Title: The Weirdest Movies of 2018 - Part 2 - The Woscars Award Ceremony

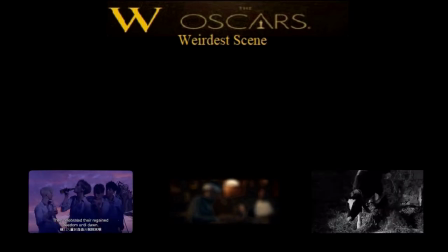[4:05]
The homoerotic beat celebration in The Wild Boys, the songwriter scene in Under the Silver Lake,
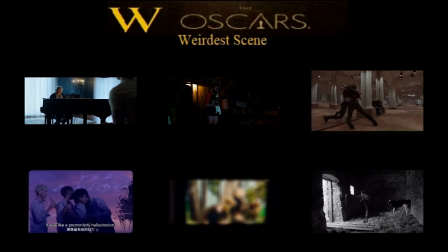[4:11]
the Cheddar Goblin scene from Mandy, and the Pretzel Logic scene from Suspiria.
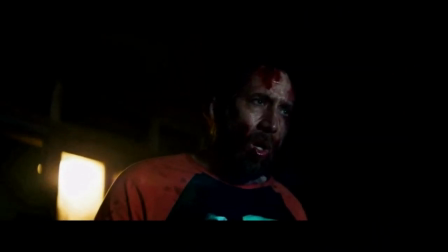[4:17]
And the Oscar goes to Mandy. Again, the Cheddar Goblin scene is an instant classic for a good reason. It's perfectly placed between the slow-paced first half and the balls to the walls second half, and it is our first real taste of dark humor in the film. It could have easily been a throwaway scene,
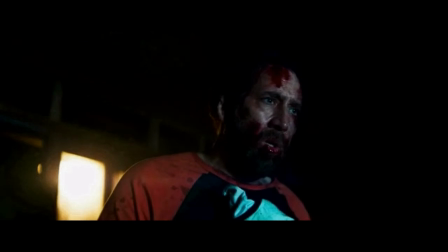[4:33]
but the way it's used as almost a cruel joke to the protagonist and the strange content of the scene itself makes it one of the most memorable and weirdest scenes in the movie.
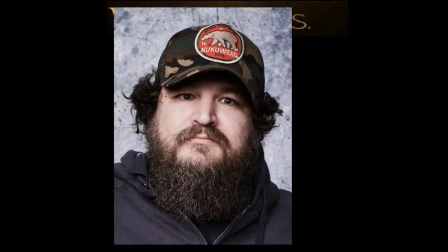[4:42]
Our next category is Weirdest Director. The nominees are Panos Cosmatos for Mandy, David Robert Mitchell for Under the Silver Lake,
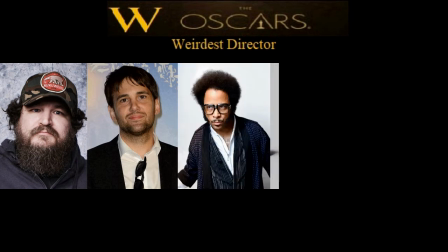[4:49]
Boots Riley for Sorry to Bother You, Lars von Trier for The House That Jack Built, and Luca Guadagnino for Suspiria.
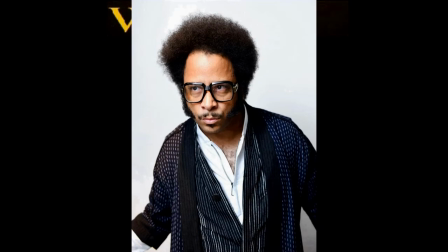[4:56]
And the Oscar goes to Boots Riley Parker. Sorry to bother you.
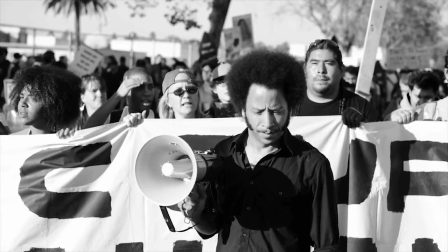[5:01]
I was so close to giving this to Mandy again. So close.
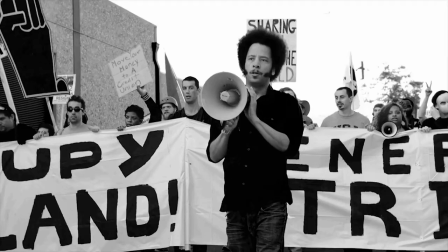[5:05]
But the more I thought about it, Sorry to Bother You is one of the most impressive directorial debuts I've seen in a long time.
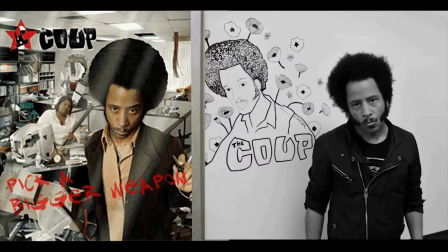[5:11]
Boots Riley's first feature is incredibly ambitious, smart, and somewhat accessible, somewhat being the operative word.
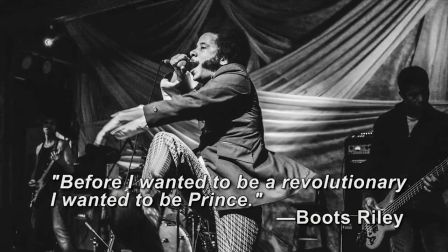[5:18]
Panos Cosmatos perfected his style and direction in Mandy, but Boots Riley hit it out of the park right on his first try.
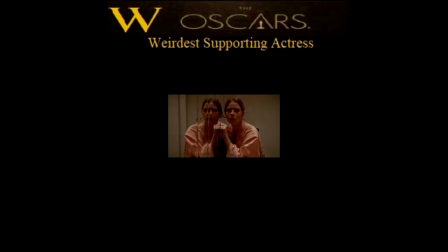[5:25]
As for the award of Weirdest Supporting Actress, Mia Goth, for making me care about her character in Suspiria. Tilda Swinton for her triple performance, also in Suspiria. The entire female supporting cast of Under the Silver Lake.
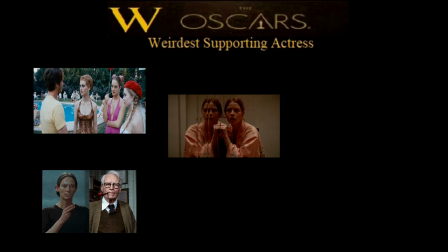[5:39]
Yes, all of them. They were all important and I couldn't just pick one. Soban Fallon Hogan for her hilarious performance in The House That Jack Built.
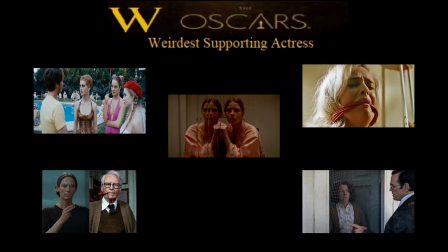[5:47]
And Riley Keough for playing a sympathetic, simple-minded victim in The House That Jack Built. And the Oscar goes to... wasn't really any other choice. Tilda Swinton.
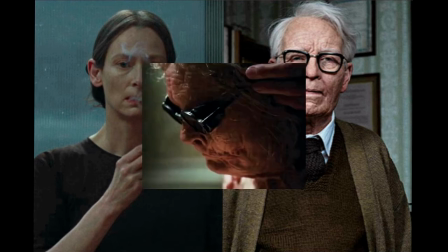[5:57]
Her performance as three different characters was very subtle and nuanced and believable.
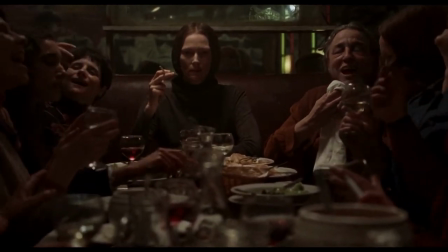[6:01]
Some people have been accusing it of stunt casting, but given that they were trying to hide it, I'm not so sure.
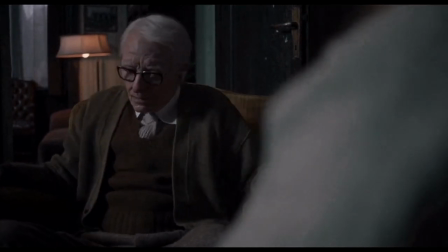[6:06]
I also think that her playing the therapist had some thematic purpose and therefore wasn't just stunt casting. For the award of Weirdest Supporting Actor, David Cross as the white voice of Cassius Green in Sorry to Bother You,
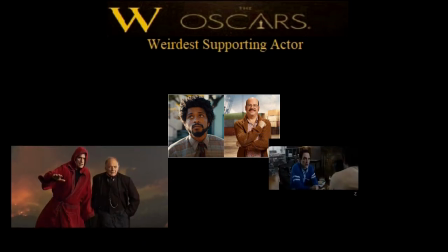[6:19]
Bruno Ganz as Virgil in The House That Jack Built, Patrick Fischler as the crazed conspiracy theorist and artist in Under the Silver Lake,
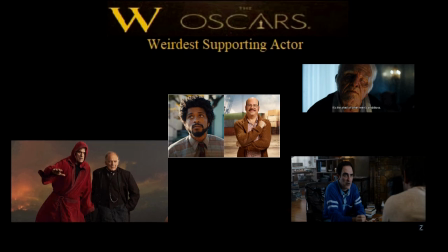[6:27]
Jeremy Bobb as the mysterious songwriter in Under the Silver Lake, and Linus Roach as the cult leader in Mandy.
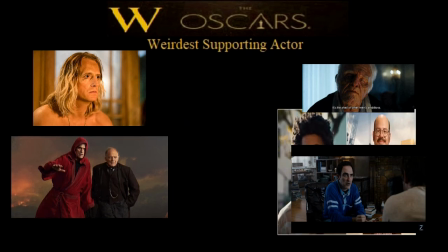[6:33]
And the Oscar goes to, once again, there was only one real choice here.
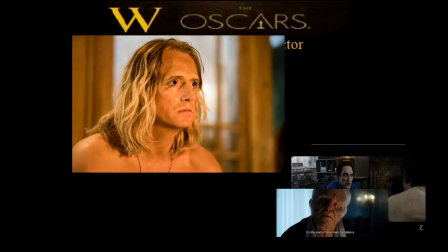[6:38]
The other nominees were only really there because I had to have five nominees. It's Linus Roach from Mandy.
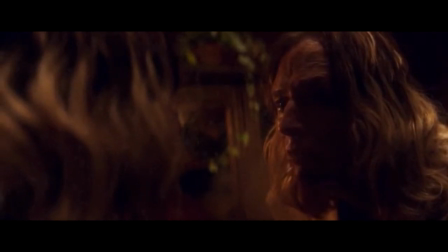[6:43]
This performance was really intriguing to me as a very subtly mixed, intimidating with pathetic.
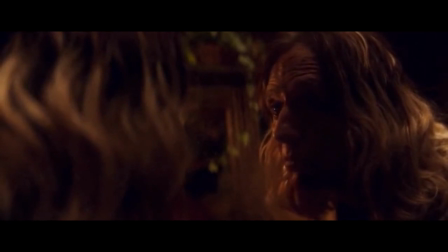[6:49]
During my first watch through, I noticed a transition between these two modes, but in my second watch through, I realized that he was playing the character with a hint of the pathetic in him at all times,
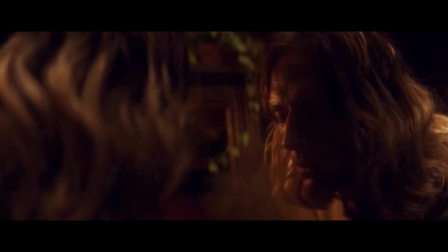[6:58]
even when he seemed quite intimidating. Nicolas Cage was originally going to play this character, which would have been fantastic,
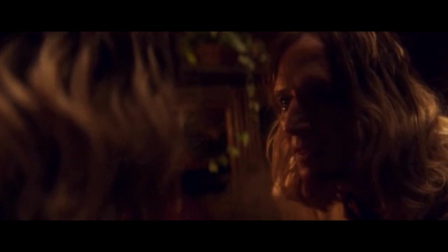[7:05]
but I'm glad that he didn't and we got these two fantastic performances instead, as I really can't see anyone else playing Red.
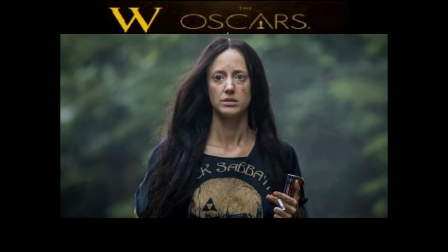[7:12]
For the award of Weirdest Actress, Andrea Riseborough for haunting us as the titular character in Mandy.
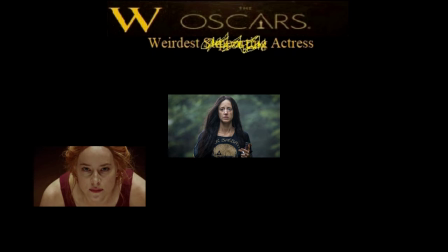[7:19]
Dakota Johnson for making the change in Susie's arc from the original movie believable in Suspiria.
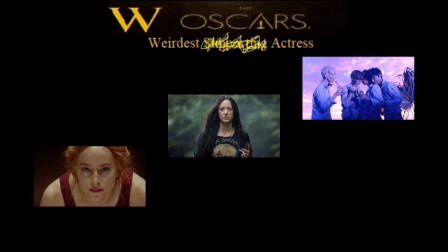[7:26]
All the Boys and the Wild Boys. Once again, couldn't really pick one as it was an ensemble cast and an ensemble performance.
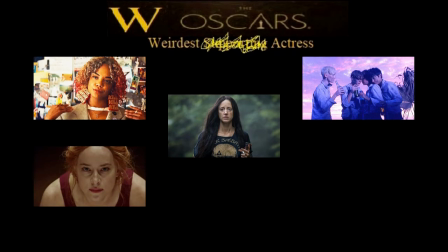[7:33]
Tessa Thompson for playing a complex and human character in Sorry to Bother You. And Toni Collette for terrifying us with her grief in Hereditary.
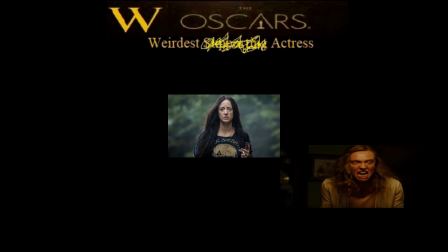[7:42]
And the Oscar goes to Toni Collette because she deserves it badly.
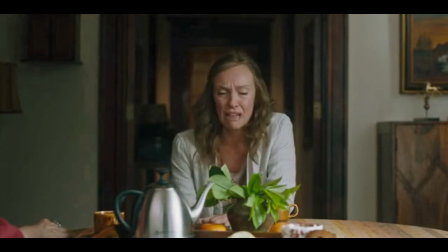[7:47]
She really should have gotten an Oscar nomination for this role. Hereditary wasn't really a weird movie, but how good it is kind of overshadows that and gives it a place in this award ceremony. So much of what makes this movie so unsettling is Collette's realistic performance.